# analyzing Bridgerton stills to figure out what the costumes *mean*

Hey, howdy, hey, everybody. My name is Sasha, and it's time for me to absolutely obsess on the internet over the things I've been obsessing about in my personal life, which are the Bridgerton stills, all the photos, because we are all, I'm sure, simply eating up absolutely anything that Netflix or Shondaland would give us.
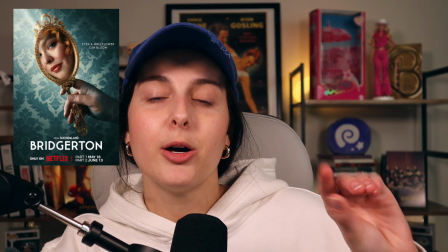0:15 The first thing we have is the two posters, and I love both of them because both of them tie in the mirror element,
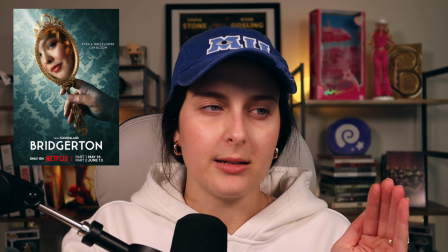0:22 because if you've read Romancing Mr. Bridgerton, it's a you know thing. The mirror motif in both of them,
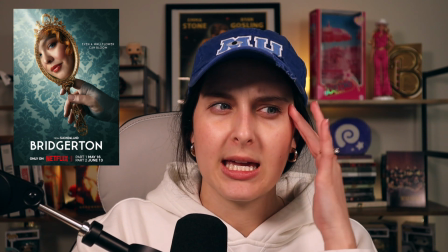0:28 the mirror for Penelope symbolizes like who she is internally and how the world sees her, as well as the whole Lady Whistledown dynamic.
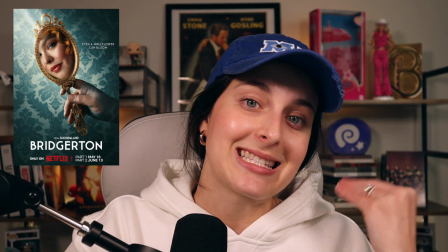0:37 Who is Lady Whistledown? Lady Whistledown is Penelope, but who is the Penelope inside versus the Penelope she portrays the outside world? So I love that the first one is focusing on Penelope because she deserves her moment to shine.
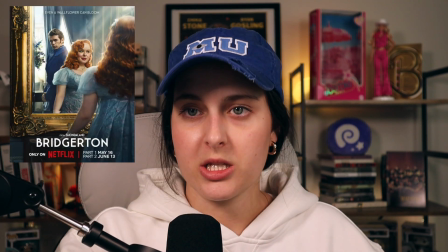0:47 But then we also have the new Bridgerton poster, which is of course the tie-in for the novel cover.
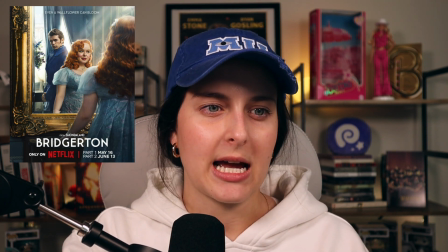0:54 I really truly am obsessed with this. I saw this the day the trailer came out.
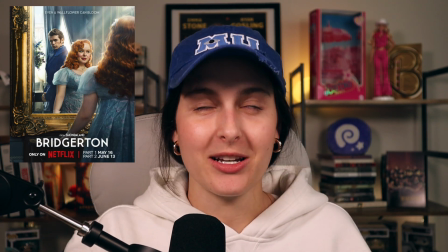0:59 There's something about this that is so satisfying. Also unintentionally on brand.
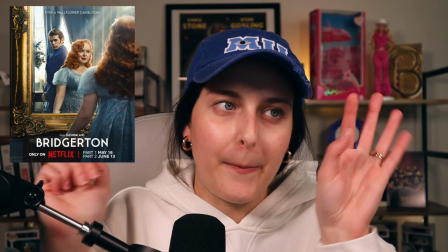1:04 Okay, with the yellow, with the gold mirror, with the blue. I'm sorry, nobody's trying as hard as me.
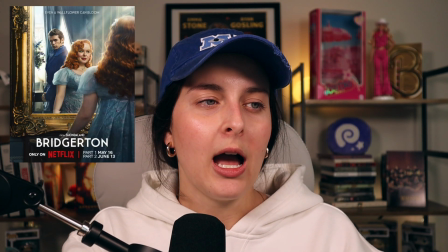1:10 I just love the glow on her. I love him looking at her.
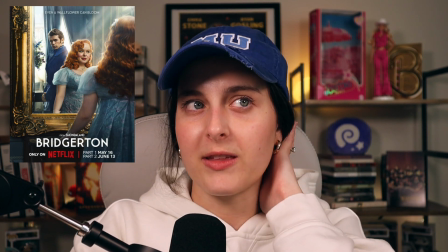1:15 It's just so good. It's just so good. I feel like the blue is not only really good because, of course,
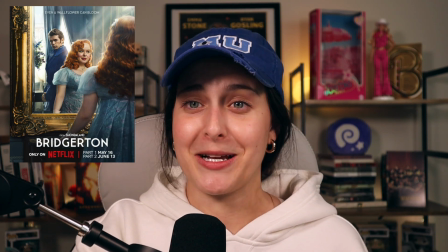1:19 Penelope, like a big part of her story is that her mom has always dressed her in really ugly colors and unfashionable things.
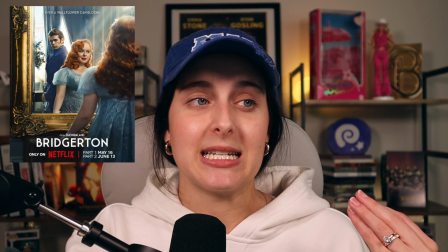1:27 And now that she's kind of grown into her own woman, she's deciding what to wear and she's getting her own stuff in the modiste.
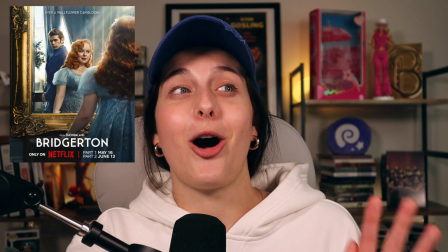1:32 And so I love the blue for that reason, but I also love it because it makes Nicola Coughlin's eyes absolutely glow and gleam.
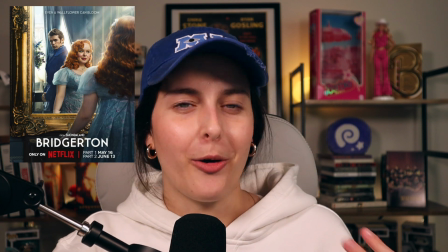1:40 The costumes, as we all know, are super important in Bridgerton.
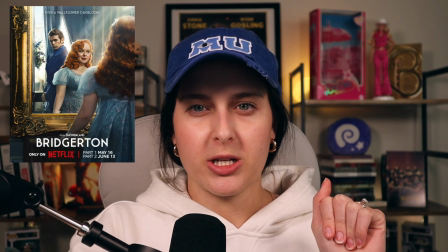1:42 And to me, blue has always been kind of the signature Bridgerton color, that and like a really like lilac-y violet, like pale periwinkle color.
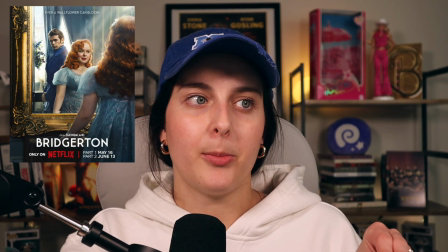1:51 Blue is definitely that, and I think for Penelope, it's symbolizing her like becoming a part of the family,
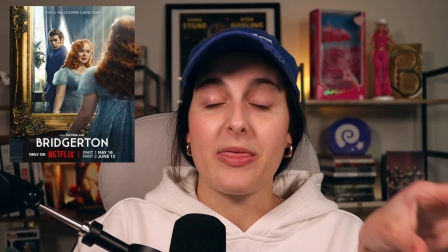1:57 being the main focus, making her blend more with that family than with her own family. Love it.
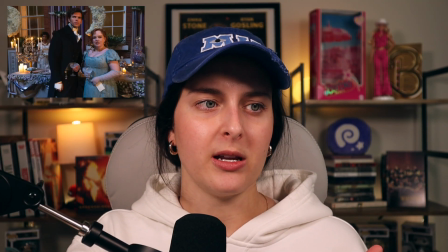2:01 I love it. A lot of the stills, some of them I haven't really seen, like this first one of them at a ball, it looks like they're like chit-chatting, kind of the way they have in every other season,
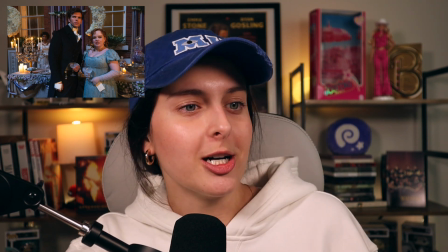2:09 but obviously with their new leading couple looks, and they just look both so stunning.
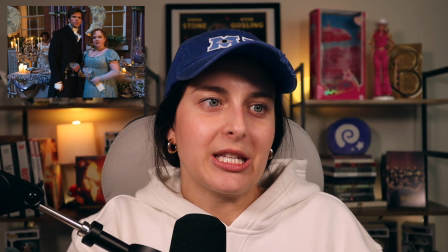2:14 I'm obsessed. I love seeing the two of them together, and I'm just so okay. I don't need to talk about how excited I am. We all know how excited I am. Of course, I'm obsessed with the Kate and Anthony one.
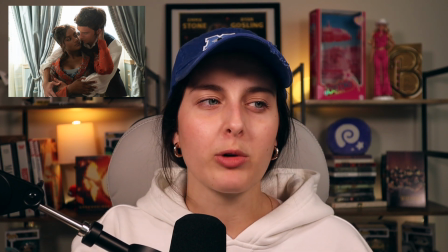2:24 The kanthony photo, yeah, I love it. I'm really excited to see what they do with Kate's costume this season,
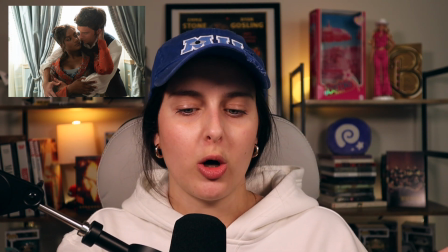2:29 because her jewel tones in the last season were so connected to her heritage and what she was struggling with being a part of English society,
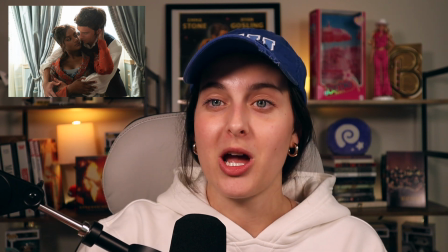2:37 and not necessarily being even though she was the love interest, she wasn't the one being presented to society as a eligible lady.
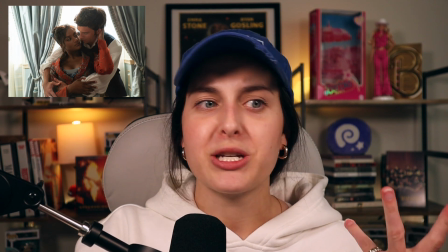2:44 And now she's a viscountess.
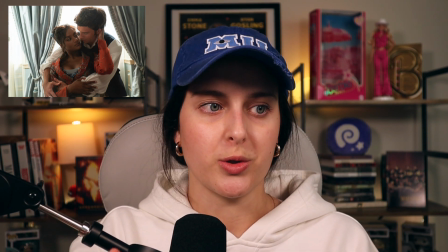2:46 But I'm just really excited to see how they kind of mesh the Bridgerton colors with the jewel tones, like on her jacket here that has this like beautiful bright orange color.
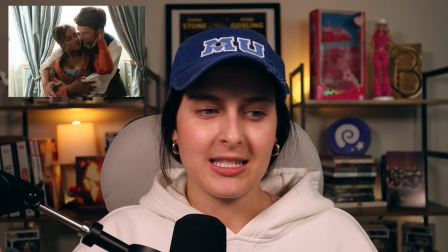2:54 I'm also so excited to see what they do with her hair, because obviously the style of a lot of Bridgerton is having their hair up,
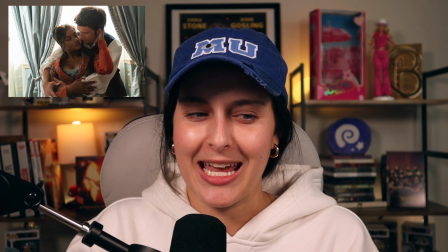3:01 but it's a big deal in like the books, and I think they did this in the show. I haven't rewatched season 2 yet.
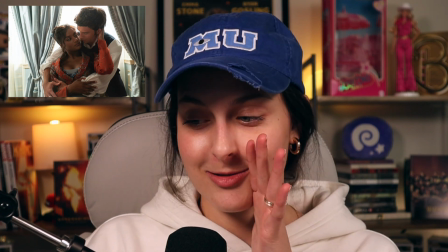3:06 I'm going to, so stay on the lookout for that.
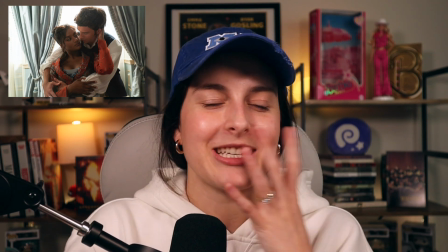3:08 But Anthony makes this really big deal about he hates when she wears her hair up because he just loves her hair and it smells like lilies, which was a missed opportunity with these candles, by the way. I love the Diamond of the Season one, but Bath & Body Works, baby girl, Bath & Body Works, if you had just called me up, we would be making millions together. That's all I'm gonna say. I'm interested to see the dynamic between them, also because I love Kanthony. You will never hear me shut up about Kanthony. I simply never will. Okay. I am also really interested in kind of Francesca's costume,
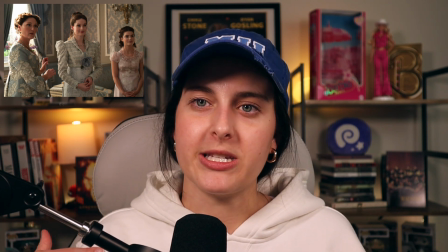3:38 the jacket that she's wearing, because it's referenced in like earlier seasons that Francesca has kind of been away like studying.
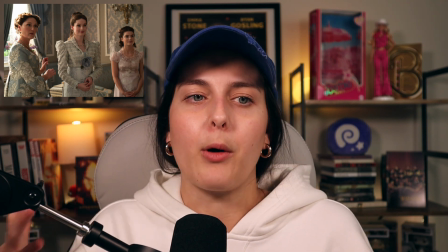3:44 I think she goes to Spain, and so I want to see how her like fashions and potentially
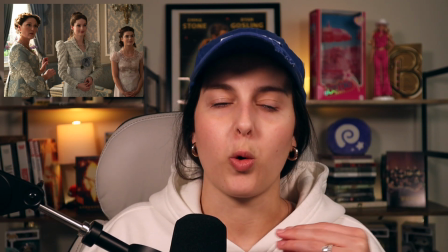3:50 her like society fashions of London are incorporated with these elements from abroad.